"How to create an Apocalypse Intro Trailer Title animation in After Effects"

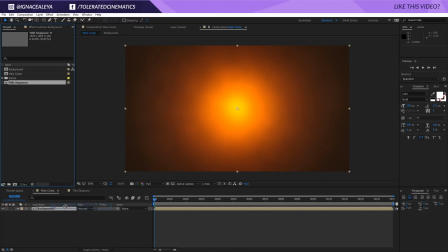So I'll go back to my main composition, go to properties, and I'm going to add my title sequence right here, and now we'll have this kind of animation.
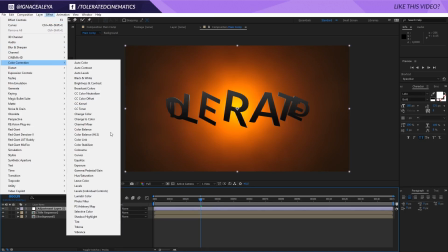Then we can right click new adjustment layer, and right here I'm going to add a color correction tint to it and just change it to 25 so we have a softer background.
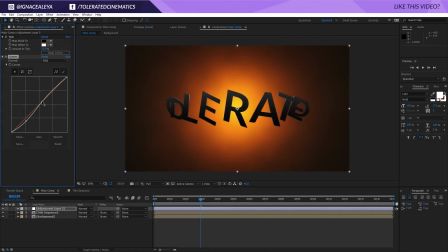And for the effect, color correction curves for some contrast into my text and my background, so we get something like this. And I think this looks pretty cool actually, so let's do a preview. Okay, so that's pretty cool.
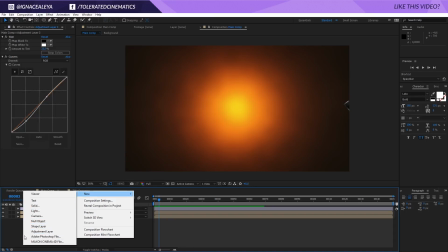I will add another adjustment layer actually, and this is going to be my optics.
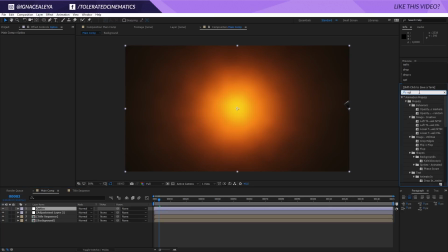And if I go to effects and presets right here, I will just look for optic compensation and just add that to that adjustment layer. And right here I will increase my value to something rather big,
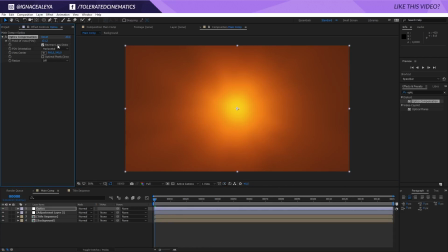and do go to the beginning of your timeline and just click on the reverse lens distortion, increase it a little bit more,
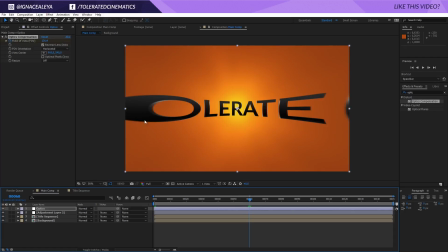click on the stopwatch right here and go again to 60 frames, which means 2 seconds, and just set this back to 0.
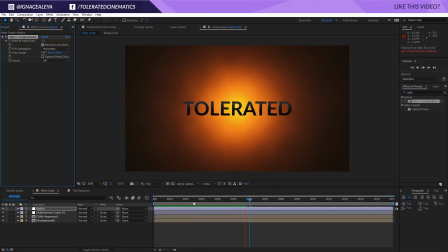And now we have this kind of animation that it really giving the idea that it's 3D, so looks pretty cool right here.
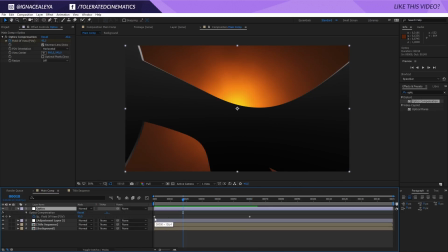Actually, I want to offset my keyframe a little bit, so go to U, press U on the keyboard, and then just drag in this a little bit so we get it a little bit longer.
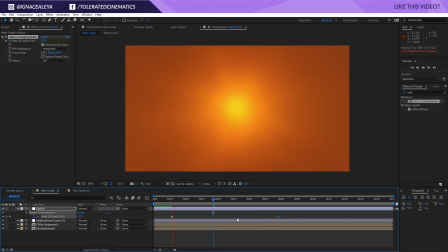Maybe we can drag this in a little bit, and you're going to notice this zoom effect.
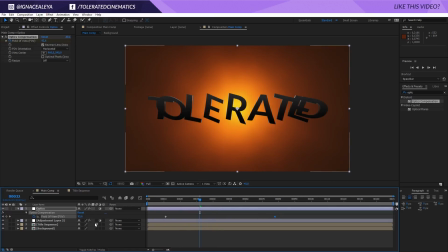We also want to enable our motion blur for the composition of the title sequence.
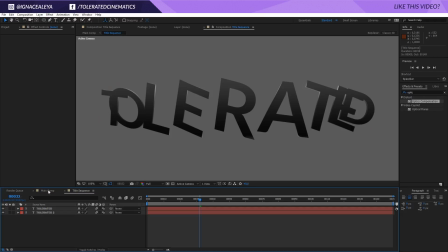Go into the title sequence, toggle the switches, and enable motion blur for the text itself, and also for the composition in the main comp right here.
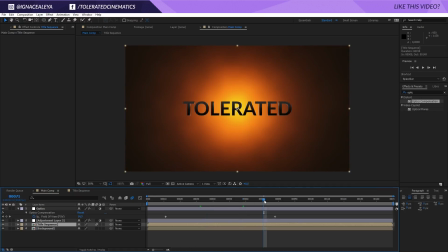Now you're going to get this motion blur for your text, which is also going to help, of course, with the with your result.
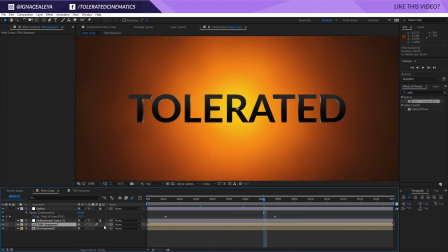Okay, so I'm going to make my title sequence and my background a 3D layer, and I'm going to set my background actually in a position of 5000 NZ, as you can see right here.
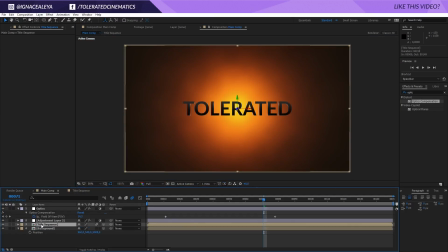I'm going to increase the size like so. For my title sequence, I'm going to keep it as it is. I'm going to duplicate my title sequence and actually go to P for the position, and I'm going to zoom in here,
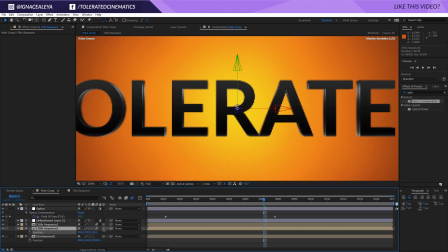I'm going to increase my Z a little bit, and that way we're going to get this kind of 3D feel in our text like so, which looks pretty cool actually.
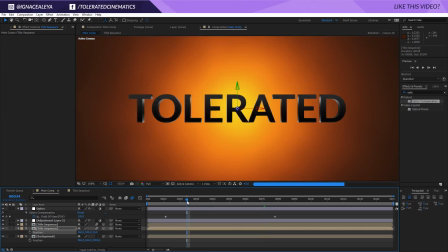So right here you can see that you really get some 3D text, and if it's closer to the camera you're going to notice that it's yeah,
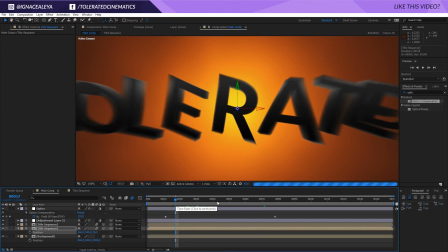looking like a real 3D text, and we don't need any 3D software to do it,
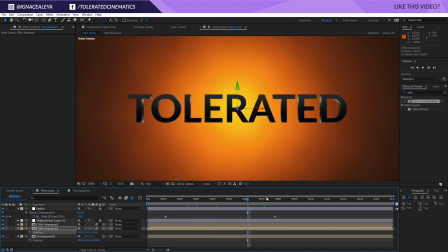so that's pretty cool. So we have this kind of result right now.
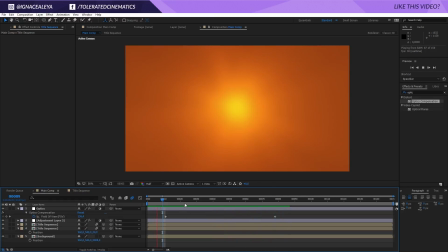And there we go, we have a pretty cool 3D fly-in intro like so,
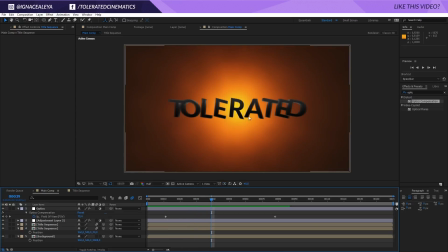and of course you can tweak all the settings so it actually comes in a little bit later right here and all that kind of stuff. That's all in the animation kind of part, and then apart from that I just added some particles in the background, added a flare right here to my text, and that's basically it.
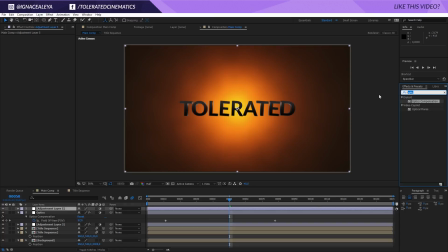Another thing that I've done is just added an adjustment layer on top of everything and just added a soft layer of perfect glow.
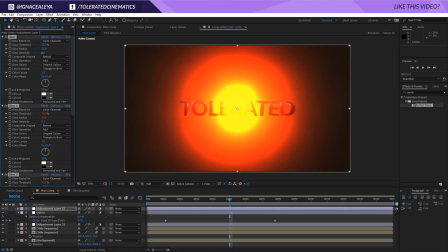So I will apply this to my adjustment layer and just decrease the intensity right here, so I'll keep it pretty low, and then for the threshold here I'm going to increase it and increase it right here.
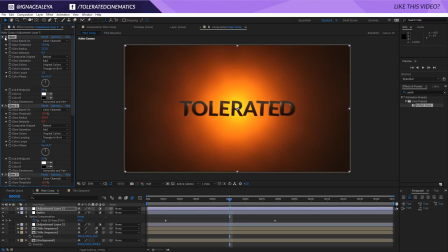Set this to something like 0.1, 0.01. So this is with the glow and without the glow. The glow adds up a little bit in the text, kind of a reflection thing, so just keep it very low, but you can get some decent results with your glow as well. So perfect glow, you can download that on our website for free at the freebies page.
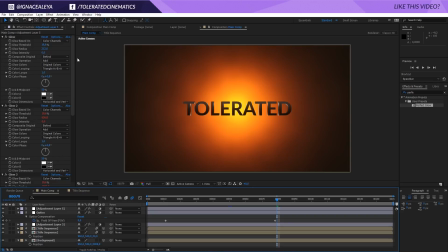So that's it for this tutorial. I hope you enjoyed it. If you did, give it a like and also subscribe to the channel for more. Thank you so much for watching and goodbye.